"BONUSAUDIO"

Sound design is the art of layering different pieces of sounds together to get the result that you're looking for. I think it's best if no one notices what we do. Yeah, exactly. Because yes, then it is more natural. So I think a game that you notice the sound is a game that didn't do a good job with sound. you don't want too much going on to take someone's focus off of something else. You just want it to enhance it, not be it. It's magic. Audio is magic. We like to say it's 50% of a game. Yeah, I'd say that. But it might not be. We just like to say that. Make ourselves feel more important.
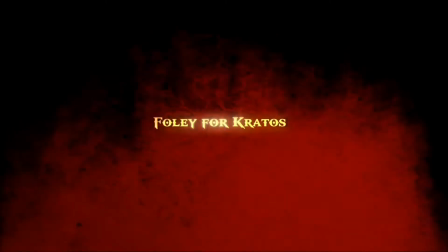[0:35]
Kratos is not a stealthy character. He doesn't hide from anything. So when he's running through the world, you want to really attach the player to his movements.
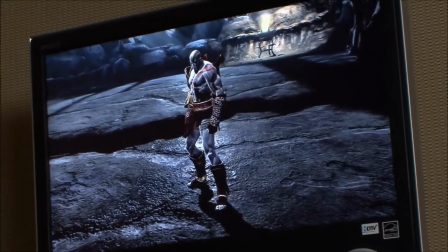[0:44]
You're going to hear a lot more detail.
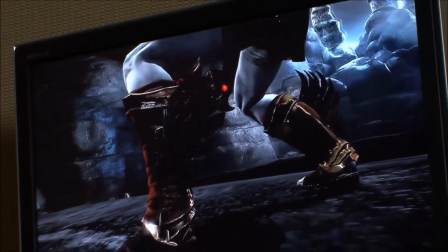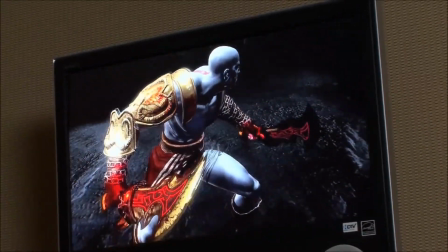[0:53]
The God of War franchise has used Foley in the past for cutscenes and cinematics. We haven't used Foley for in-game aspects as we are in God of War 3. All right, so we're gonna go on in on the Foley stage. We're gonna make all the sound effects for this God of War 3. Foley was invented a long time ago, back in the vaudeville days, by a guy named Jack Foley.
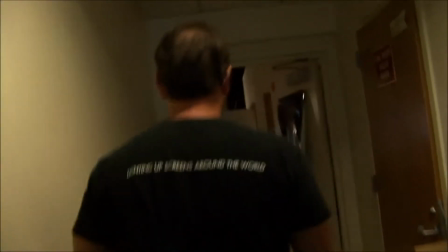[1:16]
What it was is live performances of sound effects. Foley, as of today, is we watch the image on the screen and we duplicate live action sounds to the picture.
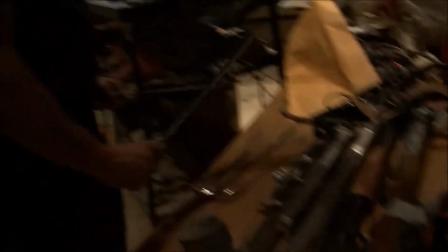[1:27]
So this is just a prop table. Right now he's got, some swords and stuff and guns.
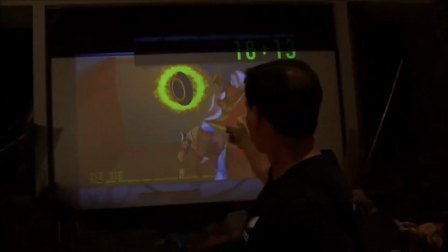[1:34]
Here's the microphone. This is what we use to record. The image is projected up on the screen, and a Foley artist's job is we watch the screen,
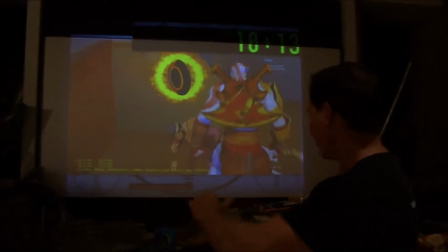[1:43]
and when the picture is moving, we duplicate the sounds, and then the mixer is going to record them for us.
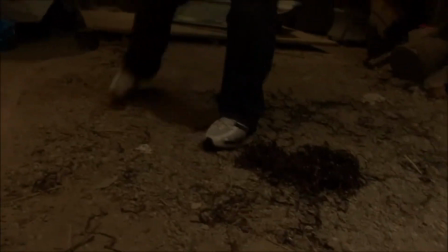[1:51]
Right here is dirt. You can see this is our dirt pit. If the character is in dirt, and this is actually crunched up audio tape.
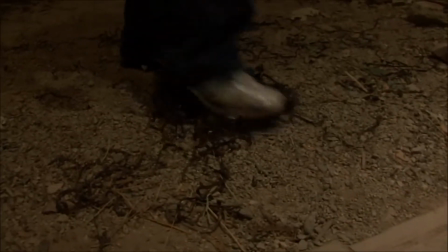[1:59]
We use this for grass. There's stone in here. And there's all these different surfaces. We got, there's wood and cement and just about everything. We got car doors in here, glass, wood surfaces.
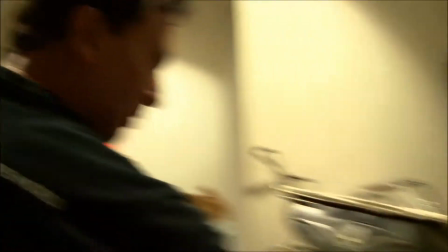[2:12]
Got more props in here. It's kind of like a garage. There's things in here that spin, swing and creak.
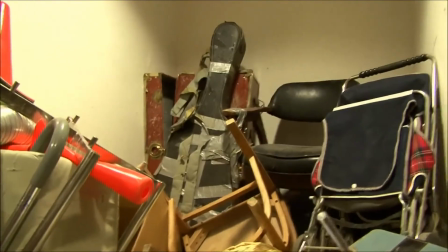[2:19]
Gary's so passionate about what he does that he can really push through the vibe of Kratos. Just the unapologetic, aspect of Kratos' movements.
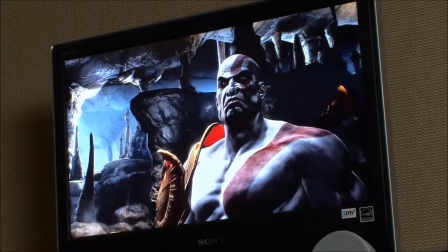[2:32]
He's not a stealthy character. He's not sneaking up on anybody. Everyone knows that that character is coming here, and Gary does a great job in translating that through audio.
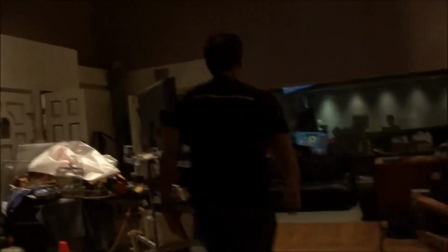[2:41]
All right, you guys, let's rock on Kratos. God of War 3, Sony PlayStations at Sony Pictures. We're focusing on the in-game boss battles, specifically the Poseidon boss fight and the Hercules boss fight.
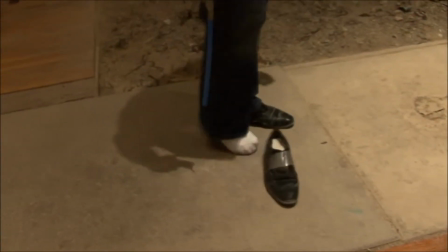[2:56]
You have to go through a lot of pairs of shoes to get the right ones, because you can get like 10 pairs of shoes.
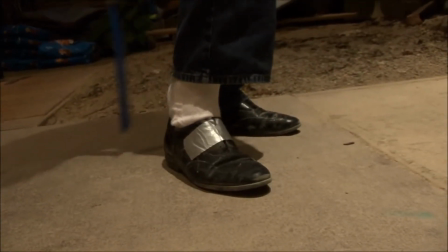[3:02]
Some of them sound thin and clicky, and this guy's big and beefy, and he's got boots on, but sometimes real boots, that's one thing in Foley, don't sound right.
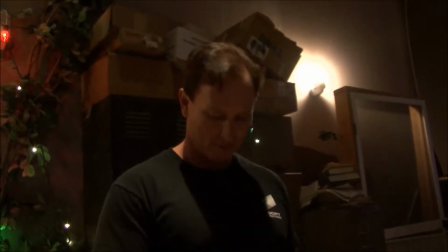[3:10]
So I had to go through like 20 pairs of shoes to find some of these. This gives it a little exterior feel.
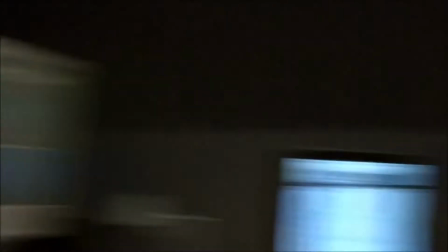[3:16]
Coffee grinds here. Let's give it a go. Big and bold for the viewers.
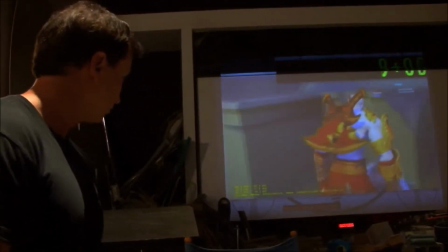[3:25]
In Foley land, that's called a heel toe, because you can't just like stomp like that.
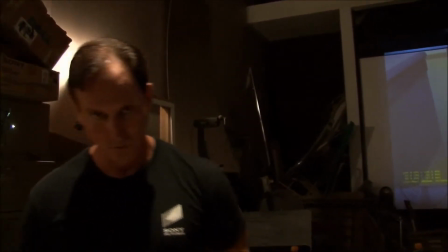[3:30]
You gotta hear the heel and the toe. And you gotta give a lot of weight.
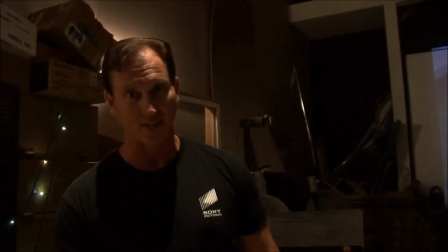[3:34]
I'm actually pounding, it doesn't feel good on my ankles. I'm gonna play that back.
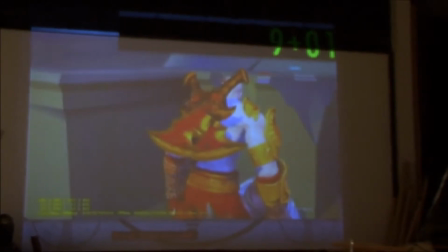[3:41]
And Mike, go over the top. This is for video games. That's good, but just go over the top, dude, for him, because it's big badass video.
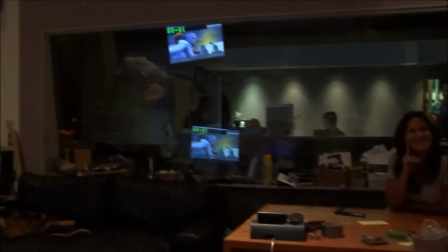[3:47]
He's badass. This has gotta be badass, dude. I'm hearing Wussville out there. Don't be scared, dude.
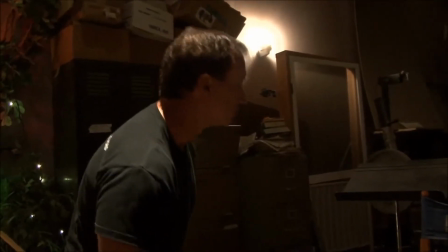[3:53]
It's Wussville out there. The main thing in Foley is it has to have the energy.
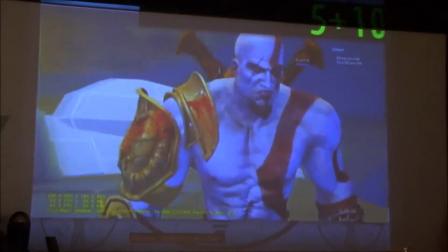[3:59]
There's power behind it. You have to put power, so it's like a performance. Is that cool, Chris? Perfect, great.
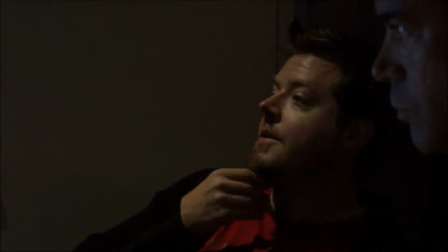[4:03]
Yeah.